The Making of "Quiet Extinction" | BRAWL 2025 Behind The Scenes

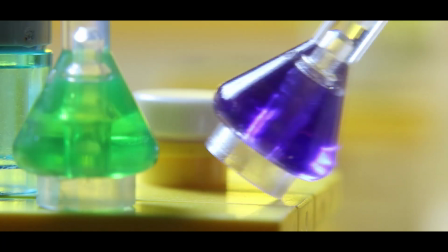(86:18)
I just stuck with the color mod element because some of the shots are just so out of focus.
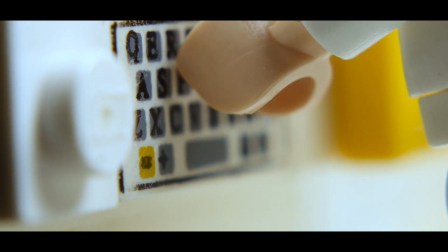(86:23)
The letter mod element, with it being so small, just wouldn't have been visible in a lot of the shots. So it feels really out of place.
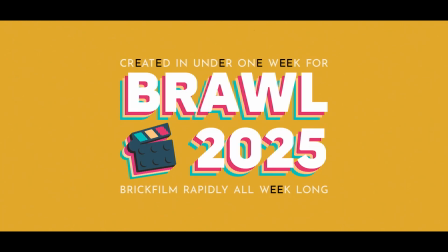(86:32)
If you didn't know about the contest, you would probably be questioning why all the E's are colored in a different color. But I like how it looks and how it turned out. And a lot of the people's names and the words,
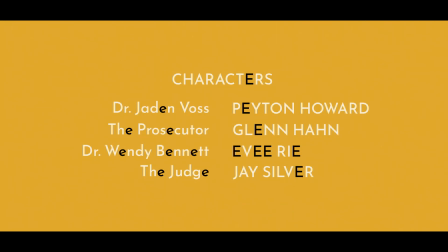(86:44)
I'm just so amazed at how many times the letter E appears, and it just makes it look so good. And then we've got characters, which I think is really funny. Usually you would have cast, but I chose to put characters because it's got the letter E in it.
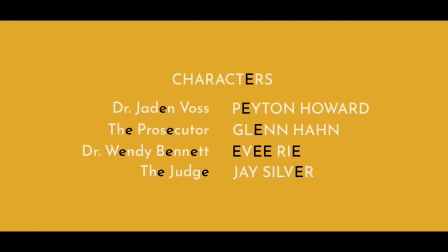(86:58)
And then we've got all the characters have the letter E in it. And then we've got all the actors have the letter E as well. Evie Ree, very funny. When she auditioned for this project, I almost wanted to cast her just based off the fact that it's got Evie Ree, just so many E's.
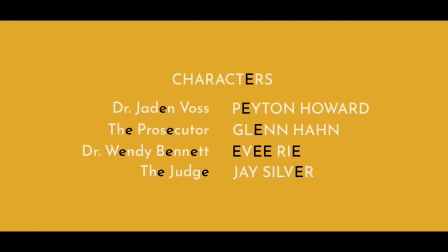(87:15)
So again, massive thanks to all of the voice actors for contributing to this project. It wouldn't be the same, right? And it's even more difficult for them with the week-long time restraint because they have to do their lines even quicker, right?
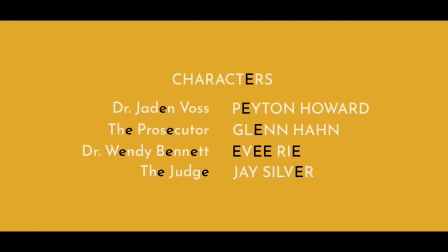(87:30)
There's such a small window between me having the script done and ready to send off to them and the time that I need to start animating stuff with their dialogue. Like, it's such a small window. It's 1 or 2 days. So the fact that they're able to be on board for this project and deliver the lines in a timely manner, so exceptional.
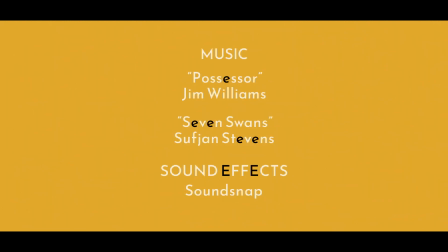(87:49)
So thank you again. We have the music. So we've got Possessor, so the soundtrack from the movie. And it just works so well. There's so many parts of that soundtrack that just fit really well.
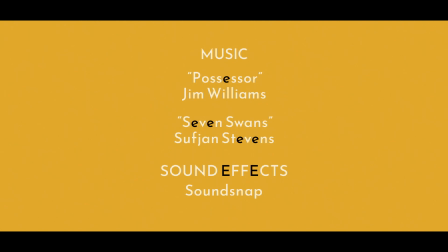(88:01)
And again, I wanted to use the cello a lot. There's a lot of cello pieces that I have on my computer that I'd put in the assembly cut and thought I wanted to go with because the cello just was an instrument that I feel like really worked for this piece. But I'm glad I went with this choice.
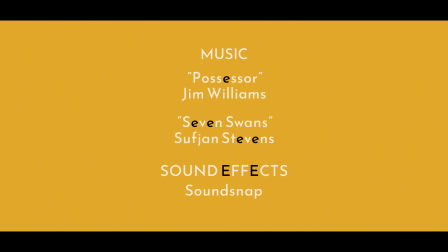(88:18)
And then Seven Swans, just... yeah, again, I'll tell you, when I first listened to this piece of music, it just fit so perfect and it was just magnificent. I love it so much. And then SoundSnap subscription, I wouldn't have been able to do the sound design that I was able to without the SoundSnap subscription.
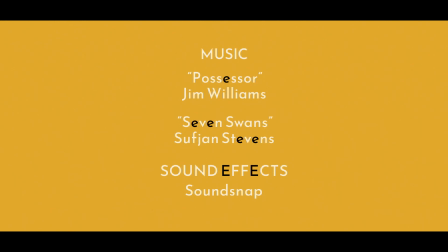(88:36)
It would have just been such a pain to use a lot of the free sites and YouTube to source music and sound effects. So I'm really glad that I had. It was just such a great way, great search features, and being able to get the right sound effects for it.
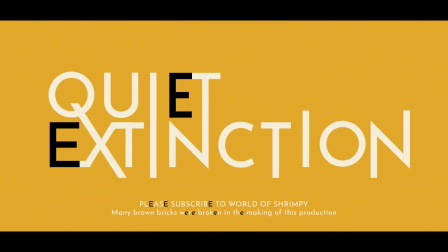(88:51)
So the Quiet Extinction logo. I haven't talked about this when we looked at it before. This was one of the first things that I did. So when I wasn't animating or building in the early hours of the contest, and I was at my computer, there was very few things for me to do because I hadn't had anything shot yet.
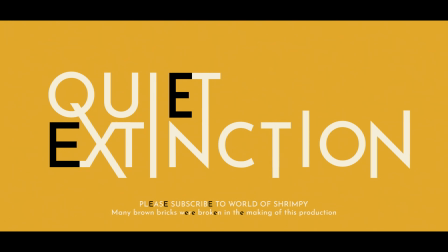(89:10)
So it was either start building out my timeline and possibly looking for sound effects and music, or doing the end credits. And so I started doing the titles design there.
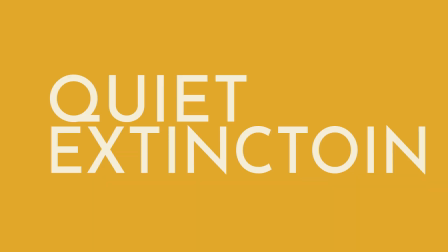(89:22)
So it started with looking for the right font, and I picked this font because the cues looked really cool, very unique how the cues looked. So I went with that font, and then I started experimenting with like the elongating of parts of the words of the letters.
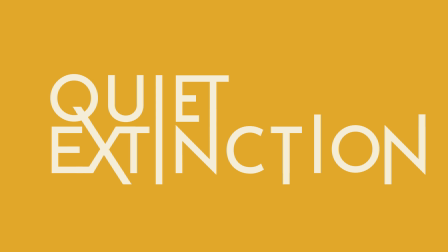(89:40)
I ended up lining up the T and the N, so I had to squish all these letters together, and then I started extending some other bits, and then I swapped back to the traditional Q, and it ended up working so well.